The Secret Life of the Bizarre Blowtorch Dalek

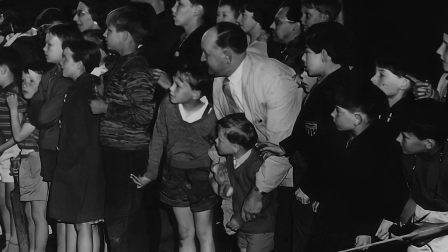[16:33]
Then their next mission could begin. To generate interest in their big-screen adventure,
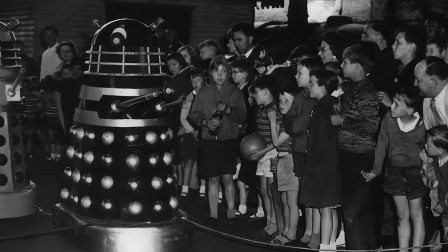[16:39]
a nationwide publicity campaign was organised which utilised every available prop, and this included the Blowtorch Dalek.
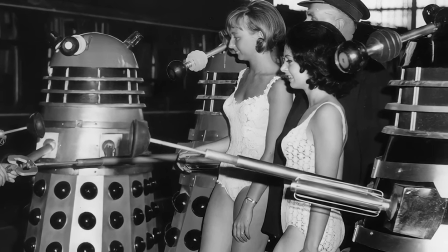[16:47]
The tour began with props being dispatched up north on the 12th of June.
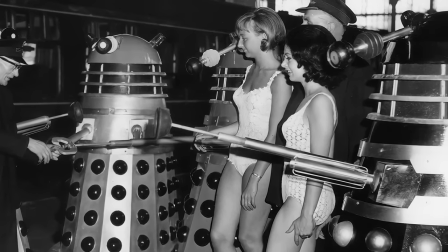[16:52]
To give more children the thrill of meeting the heads of the Dalek hierarchy,
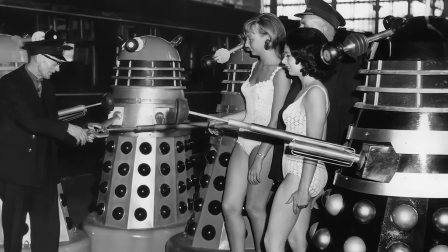[16:56]
extra pairs of normal casings were repainted black and red.
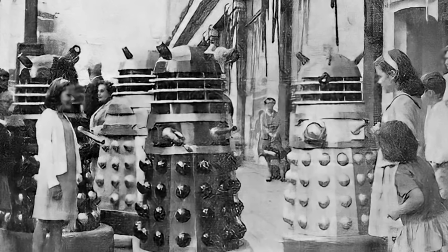[17:02]
Around the 7th of August, the Blowtorch Dalek was part of a squad of five props deployed down Oxford Street, where they menaced members of the public.
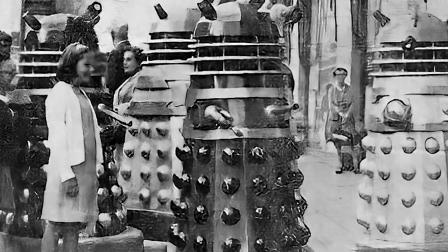[17:11]
The group included two dummies, one of which was painted black, plus a hero prop, Wee No.
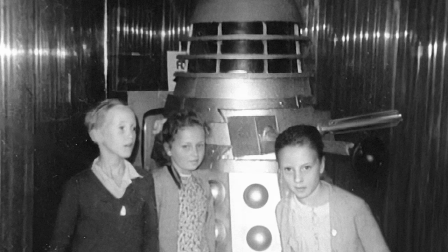[17:17]
Aru 3, which was now painted red. Four props were installed in a suite on the third floor of Selfridges,
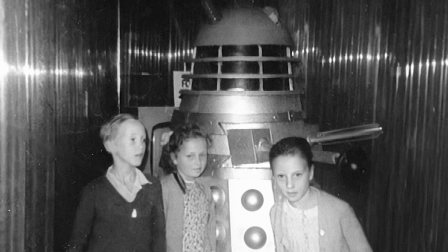[17:24]
which was kitted out to look at the control room from the movie, whilst one Dalek remained on guard on the ground floor.
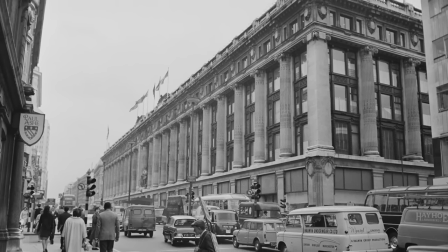[17:32]
Visitors' recollections from the time suggest that the number of Daleks present may have dwindled after the big opening.
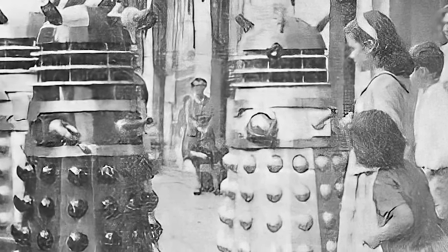[17:39]
This photo of the blowtorch Dalek trundling down Oxford Street appeared in the Evening News and Star on Monday the 9th of August.
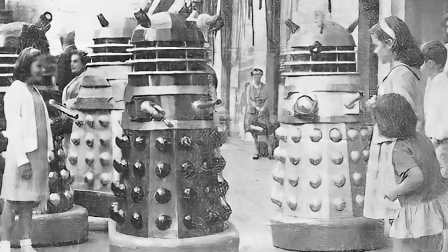[17:48]
It is the last confirmed sighting of this prop, and as ever,
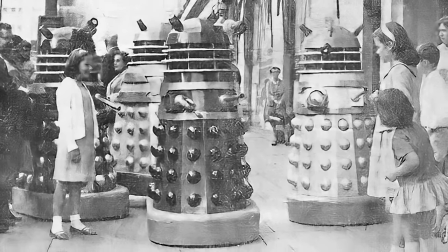[17:52]
we are always on the lookout out for contemporary photos from family albums that may help our research.
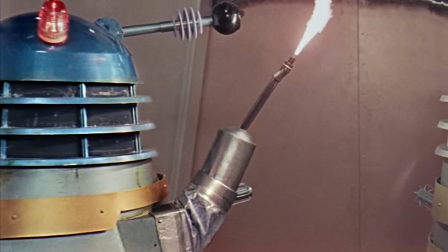[17:59]
This unique Dalek was the first casing ever to be modified to reflect the different roles in Dalek society.
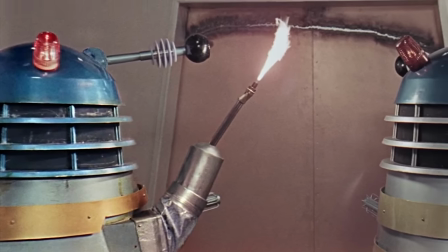[18:06]
And similar of its kind would be seen again on television in later years.
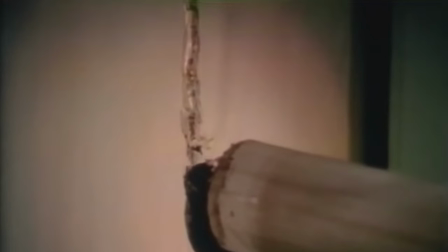[18:11]
Planet of the Daleks in 1972 retrod a lot of the original TV serial,
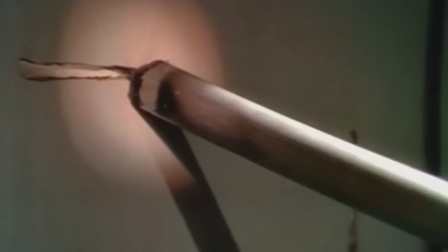[18:16]
including featuring a Dalek which cut through a door to pursue the Doctor and his friends.
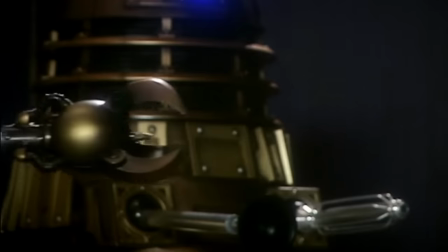[18:22]
When the Daleks returned to Doctor Who in 2005,
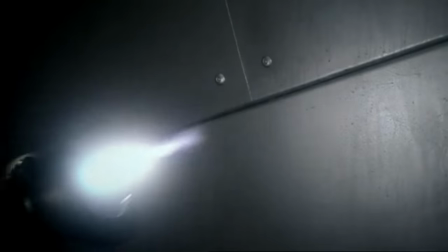[18:26]
writer and executive producer Russell T. Davis wanted to honour the resourceful characterisation of the Daleks from the 1960s,
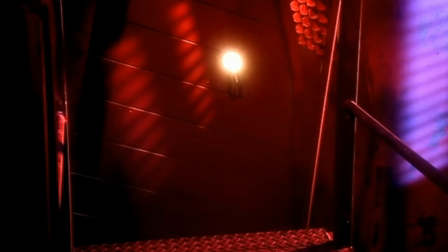[18:33]
and he wrote in a scene in The Parting of the Ways in which a specialist Dalek revealed a cutting torch inside a claw attachment.
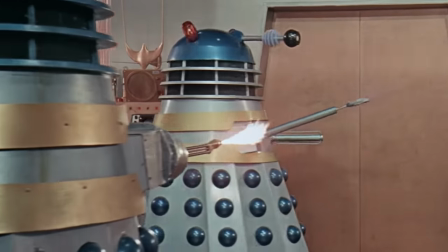[18:41]
Despite its brief moment in the limelight, this peculiar prop lived long in the memory,
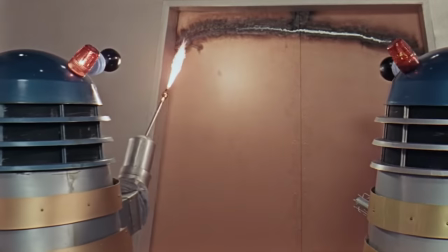[18:47]
perfectly symbolising the technical yet quirky cultural origins of the very first generation of Daleks.